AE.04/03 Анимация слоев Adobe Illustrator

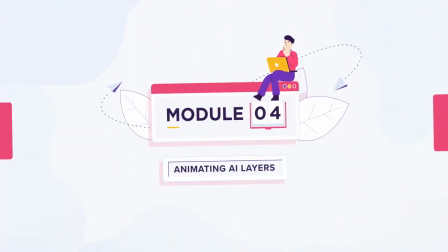2s
Animating Illustrator layers.
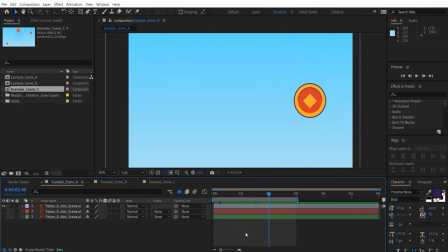5s
To animate Illustrator layers, our toolset will include the basic transformations we've covered extensively throughout this course,
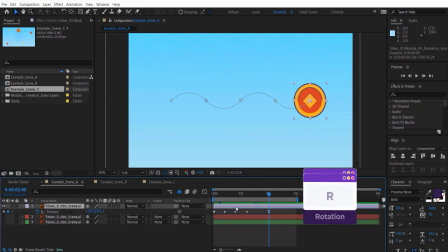12s
namely position, rotation, scale, opacity.
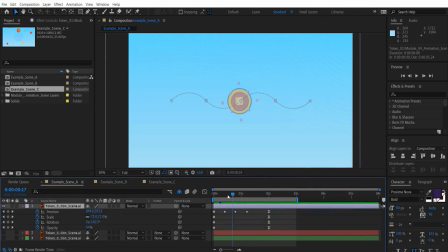16s
Since we've already covered most of the basics, like how to animate our position to follow a path,
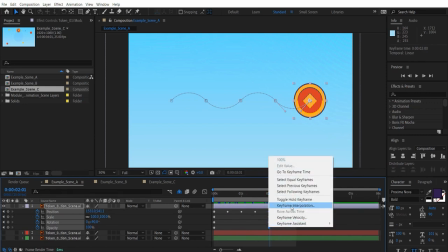21s
or how to ease or hold our keyframe interpolations, we'll move on to animating the scene we have on screen.
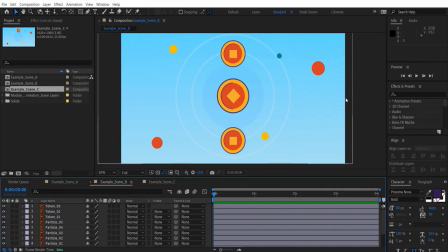29s
Along the way, I'll show you how to make your animation look more polished.
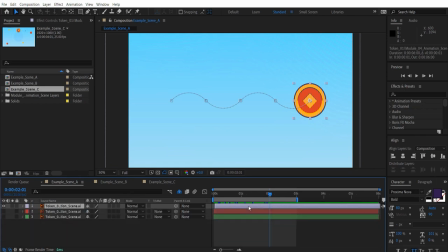33s
I'll start animating and talk about faking the inertia of moving objects in the animation, and how we can easily translate that into keyframes. As we know from real-life physics, an object moving at a certain speed cannot just suddenly stop in its tracks, because it would look unnatural.
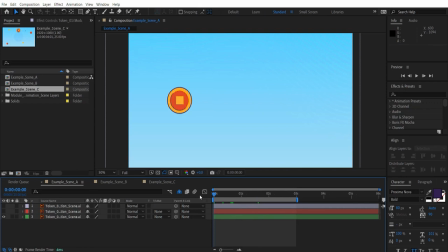51s
What will actually happen is that the object will try to stop, but because of inertia, the movement will carry on and move past the stopping position before easing back to it.
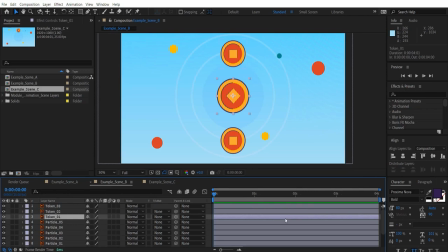63s
This is something we can easily fake with our position, rotation, and scale parameters, and it will make our animation look more realistic.
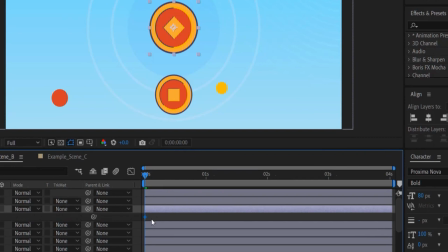70s
Let's start with the position parameter. I'll add the keyframe to the final position of the layer, and then I'll move it to the 1 second mark.
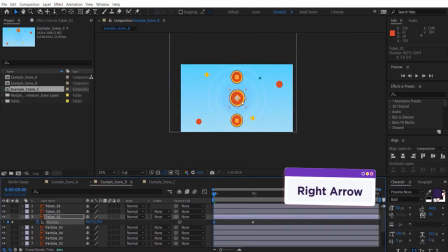78s
Next, with our layer selected, I'll click on my right arrow twice to try to create a small overshoot of where my final position will be.
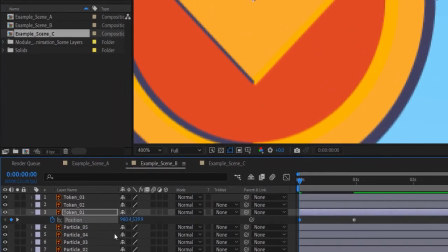87s
Just a quick note, the amount of zoom you're working in will affect how much the object is moved using the keyboard arrows, as you can see on my screen. Now I'll move that keyframe to around 2/3 of the first second of the animation.
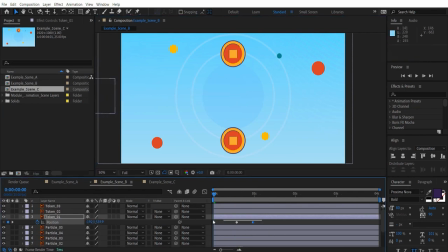102s
Finally, I'll take the layer and move it outside the composition bounds in the opposite direction of where the last overshoot keyframe is. If I now play the animation, you'll see that just by adding that extra keyframe, my animation feels more organic. Let's do the same thing with the rotation and the scale of the other layers.
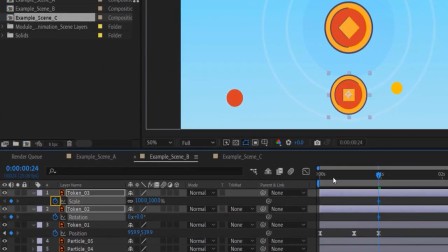121s
For the rotation, I know my object's final position will be at a rotation of 0 degrees, so I'll overshoot it by 2 degrees and set my first keyframe to -90. As for the scale, I'll overshoot to 102 and set my first keyframe to 0.
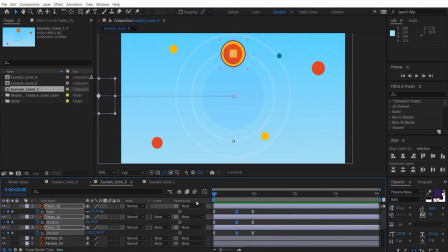140s
If we now play the animation, you'll notice that even though it's subtle, the movement now feels more natural. For comparison, I'll erase the overshoot keyframes and play the animation so you can better see this effect in action.
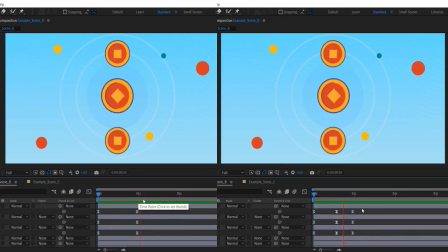153s
We can do this not only for objects stopping, but for objects that start to move by doing the overshoot in the opposite direction of the value.
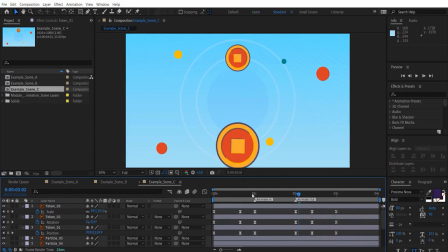161s
This way we can add more organic movements to our objects as they enter or exit our scenes. If we want, we can also add opacity to the animation, going from 0 to 100, but we need the opacity to reach 100 on the overshoot keyframe rather than in the final one, otherwise this will look wrong.
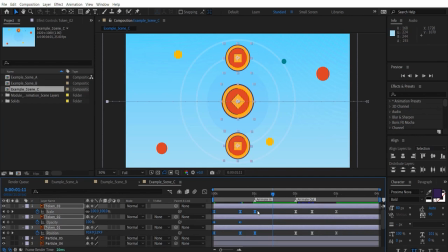182s
Remember that you can extend or reduce the duration of keyframes by selecting and dragging them while holding Alt on the last or first keyframe. This will adjust the timing of your animation by reducing or expanding the space between keyframes.
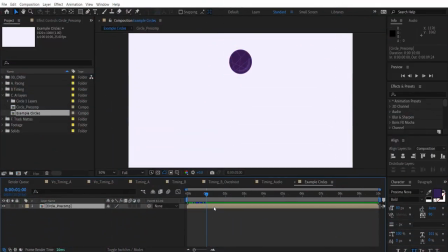198s
Now let's talk about how sequencing layers will also make our animations better. Sequencing means offsetting layers in the timeline and can be done manually.
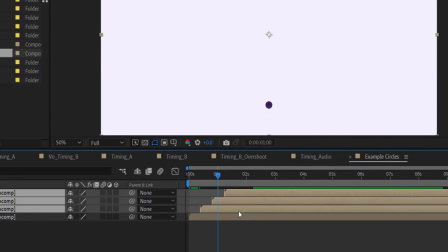207s
I would avoid this if you have more than 4 layers. Let's look at how you can sequence layers automatically.
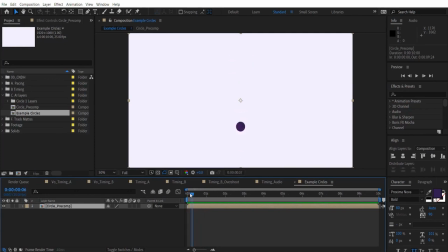215s
As you can see, I have a circle that I've animated to move from the bottom to the top while scaling up from 0.
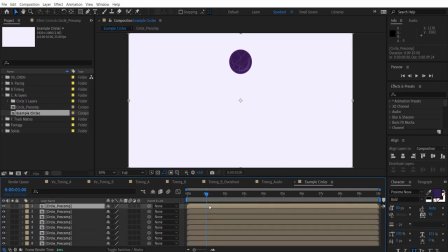222s
Now I'll duplicate it 8 times and arrange the layers in my scene using the Align panel options.
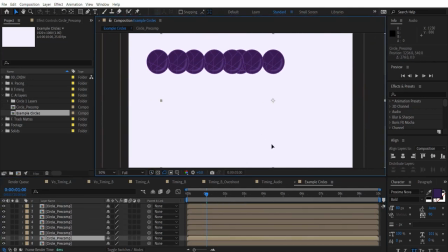To sequence these 8 layers, select them in the order you want them to animate in.
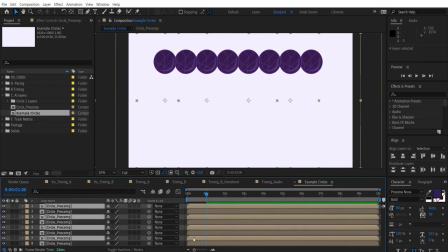241s
This is important as After Effects will implement this order when sequencing them.
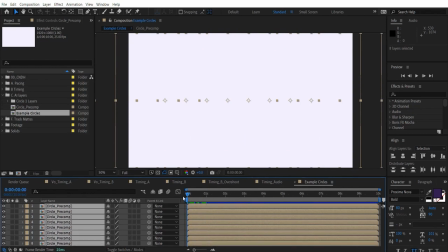248s
Now I'll move forward on the timeline by the number of frames I want them to be offset by.